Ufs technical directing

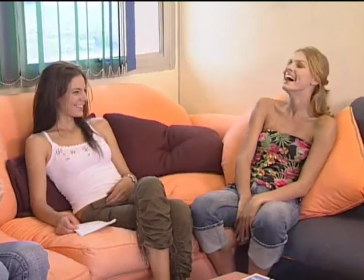[12:32]
And stand by. By the way, if you're directing him as runner, set like a clockwork, and it starts with first positions, people.
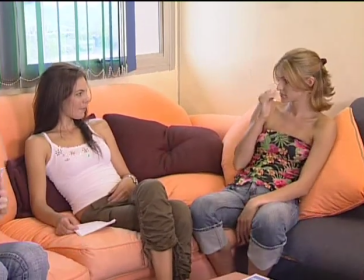[12:39]
Stand by, tell him what you're doing. We're going for a rehearsal. And action.
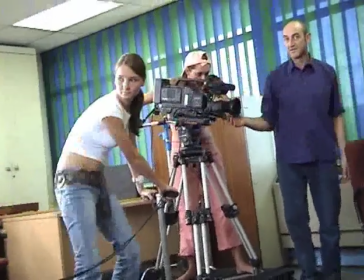[12:46]
Action. No, Andre. First position. Okay, well, we're going for a take.
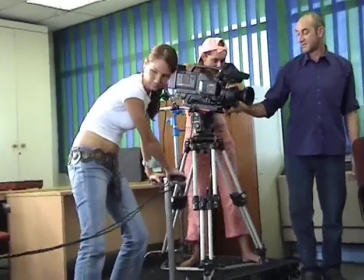[12:52]
You tell them what you're doing. Okay. You say roll camera.
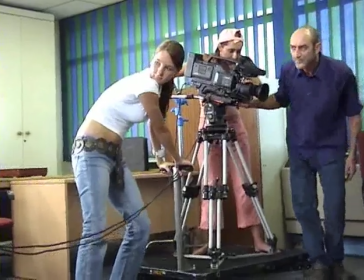[12:56]
Okay, first positions, please, ladies and gentlemen. We're going for a take.
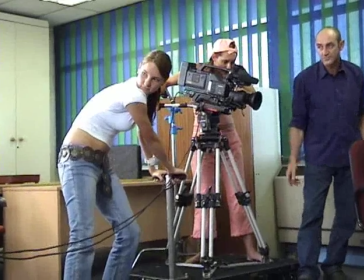[13:01]
Roll camera. Wait for the speed.
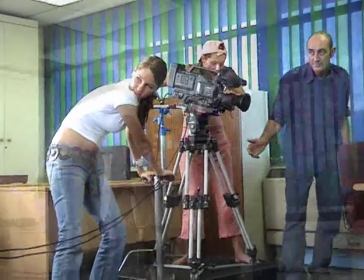[13:06]
And action.
We have an emergency. Our friend's been attacked.
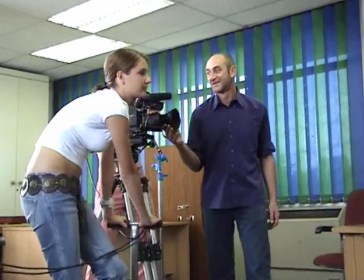[13:14]
Cut.
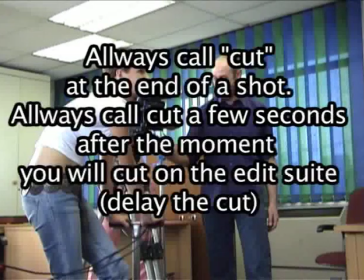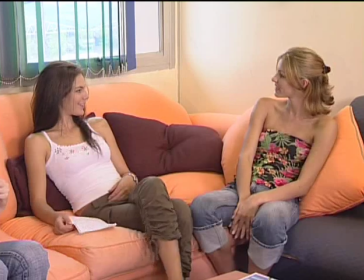[13:21]
And action.
Hello. Hi, should we go somewhere? We can go to the zoo. Okay, cool, let's go.
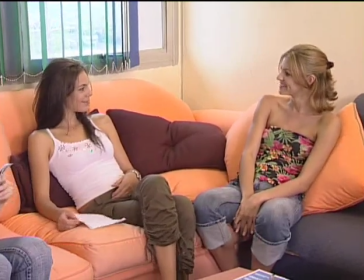[13:27]
Okay. Cut. Okay.
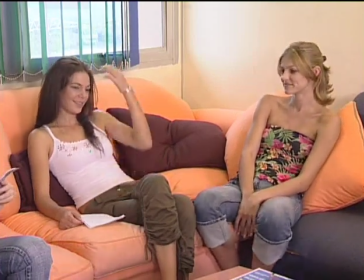[13:30]
Now, what you want to know here is that profile shot that you saw was very boring.
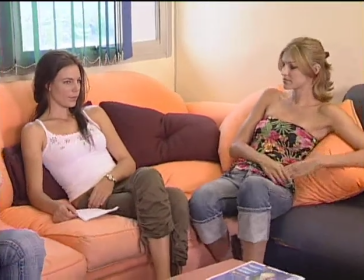[13:37]
And to get performance, you need to look at the difference. Look at each other. Look at the difference in the shot that I've got here.
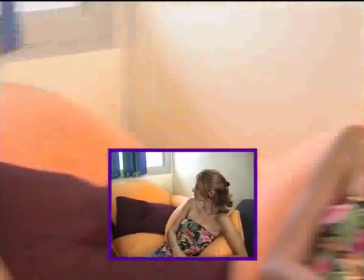[13:44]
In terms of intimacy, she's right to left, yes. So it'll cut with our wide shot, yes.
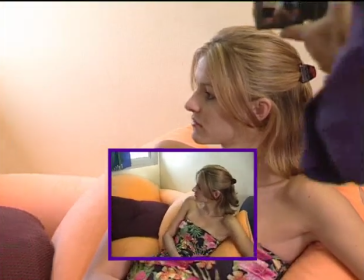[13:50]
But look how much better this is.
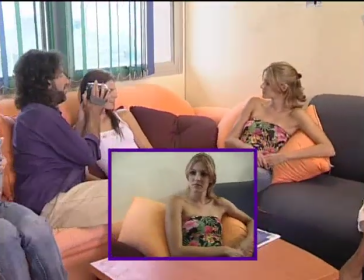[13:53]
When you come closer in on the 180-degree axis, you can even come in for a little bit of an over shoulder.
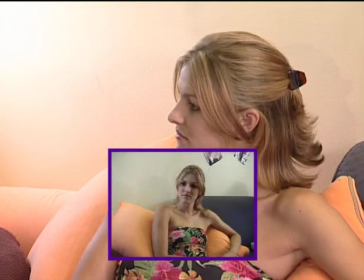[14:02]
That includes the intimacy. It makes them look like they're talking to each other. But let's run the scene with this shot and see how much better it is than the profile wide.
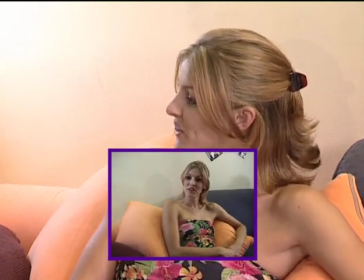[14:10]
And action.
Hello. Hi, should we go somewhere? We can go to the zoo. Okay, cool, let's go.
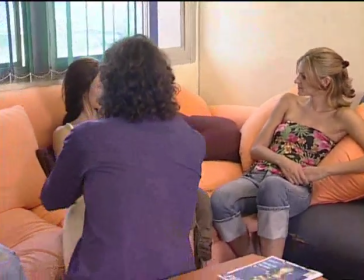[14:17]
And similarly, a profile shot from the camera position there.
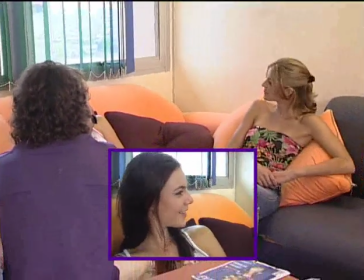[14:22]
And action.
Hello. Hi, should we go somewhere? We can go to the zoo. Okay, cool, let's go.
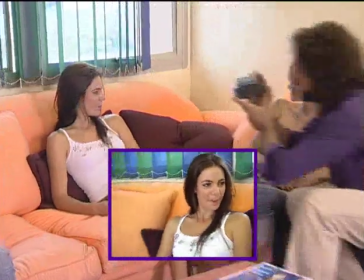[14:27]
Is not nearly as nice as coming around here, closer to the 180-degree action axis.
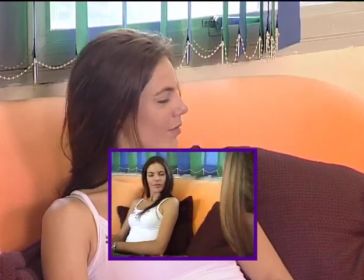[14:35]
And I'll need a cable to show people the eyeline angle. And run the scene, and first positions, and rehearsal, and action.
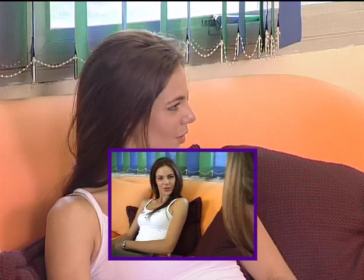[14:43] Hello. Hi, should we go somewhere? We can go to the zoo. Okay, cool, let's go.
Okay.
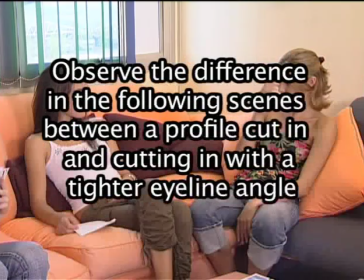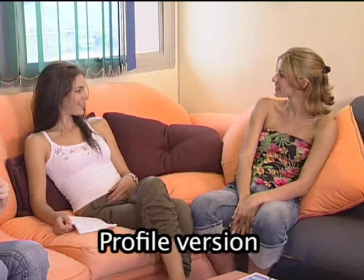[14:54]
And action.
Hello. Hi, should we go somewhere? We can go to the zoo. Okay, cool, let's go.
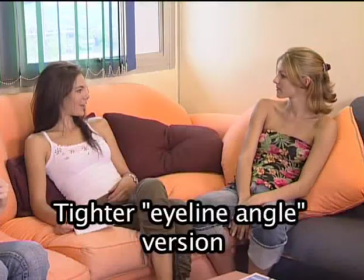[15:01] And action. Hello. Hi, should we go somewhere? We can go to the zoo.
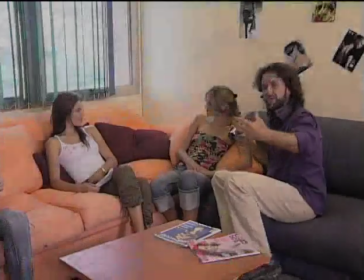[15:06] Okay, cool, let's go.
You've all seen scenes where you start with a wide and then you cut in.
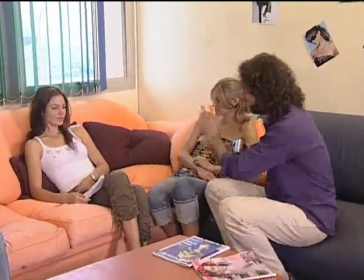[15:11]
But do you know the ultimate secret to making a perfect cut between these two ladies?
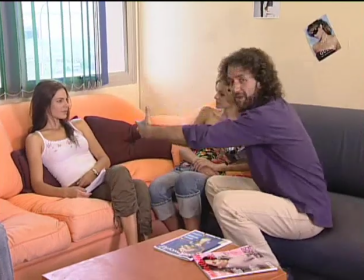[15:16]
Right. One from here, one from here. It's called a matching reciprocal.
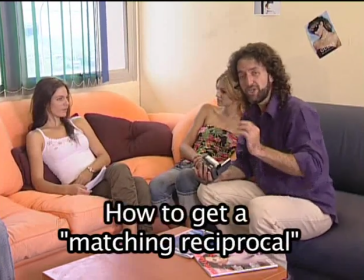[15:21]
And what you do is you match every aspect of the shot.
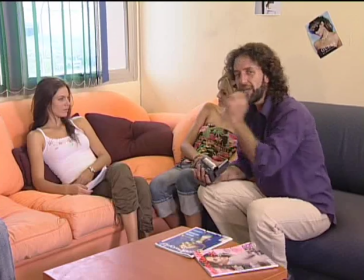[15:26]
Okay? And we're going to go through that now.
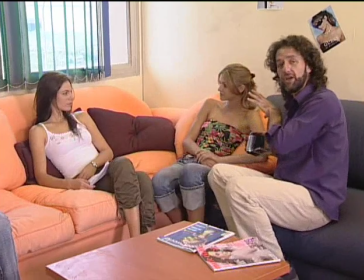[15:28]
So, you cut from your wide, you're coming in on close-ups, TikToks they're sometimes called, or reverses, okay?
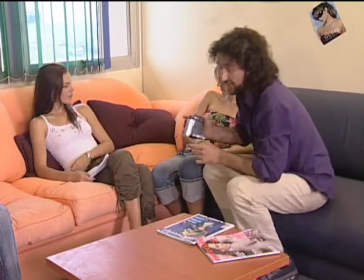[15:35]
Where you reverse on each one. And what you're after is, in a matching reciprocal, is a seamless cut.
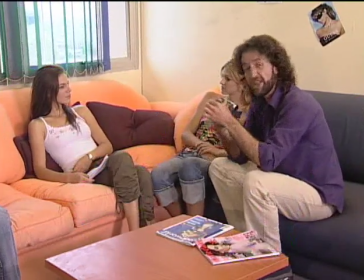[15:42]
What you match is the distance of the camera
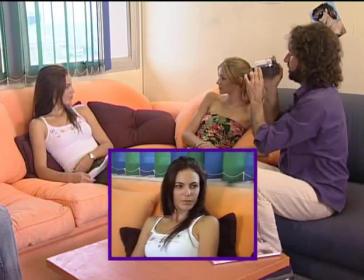[15:49]
to the subject. You match your frame size. So we'll make us a classic MCU.
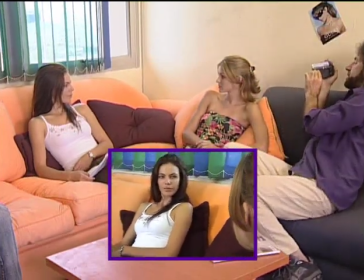[15:54]
We'll include a little bit of hair just on the side over there. Okay?
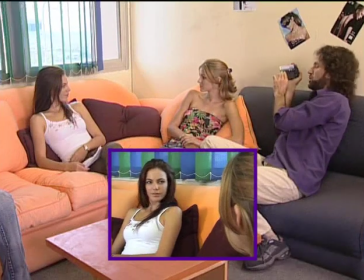[15:59]
We give her looking room. She's left to right. Watch your continuity, your lens size.
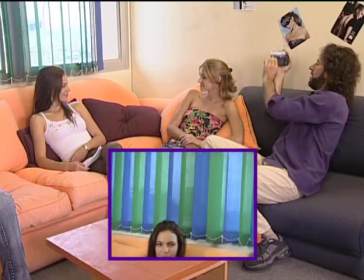[16:07]
All these things are recorded. Your height of your camera up and down. Of course, your distance is recorded.
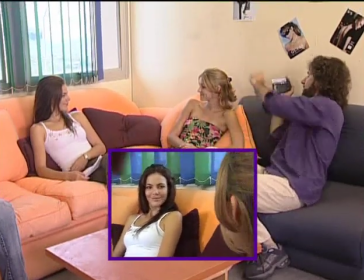[16:13]
Your light values and the relative position of things in frame you take note of.
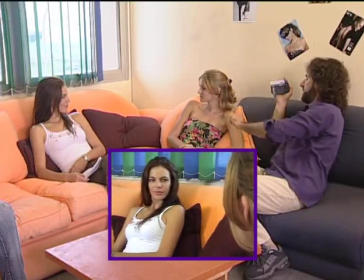[16:19]
Look, there's the head there. We're going to try and match this in the next shot. She's pretty much 2/3.
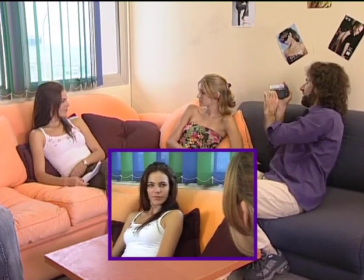[16:24]
It's perfect. Okay? And action.
Hello. Hi, should we go somewhere? We can go to the
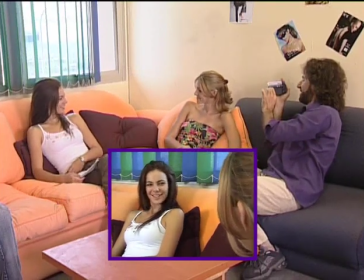[16:29] zoo. Okay, cool, let's go.
Cut. Now see that shot?
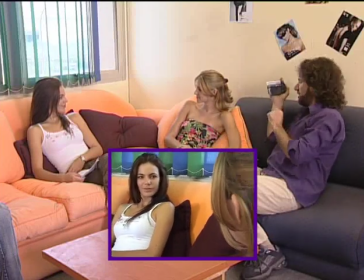[16:34]
A good director takes a snapshot in his mind, so he remembers that, and he goes the other side and he sets up that same thing.
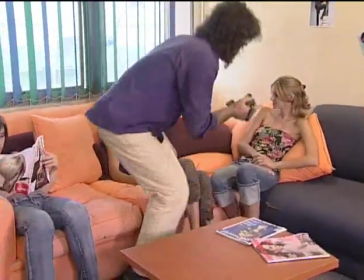[16:41]
Okay?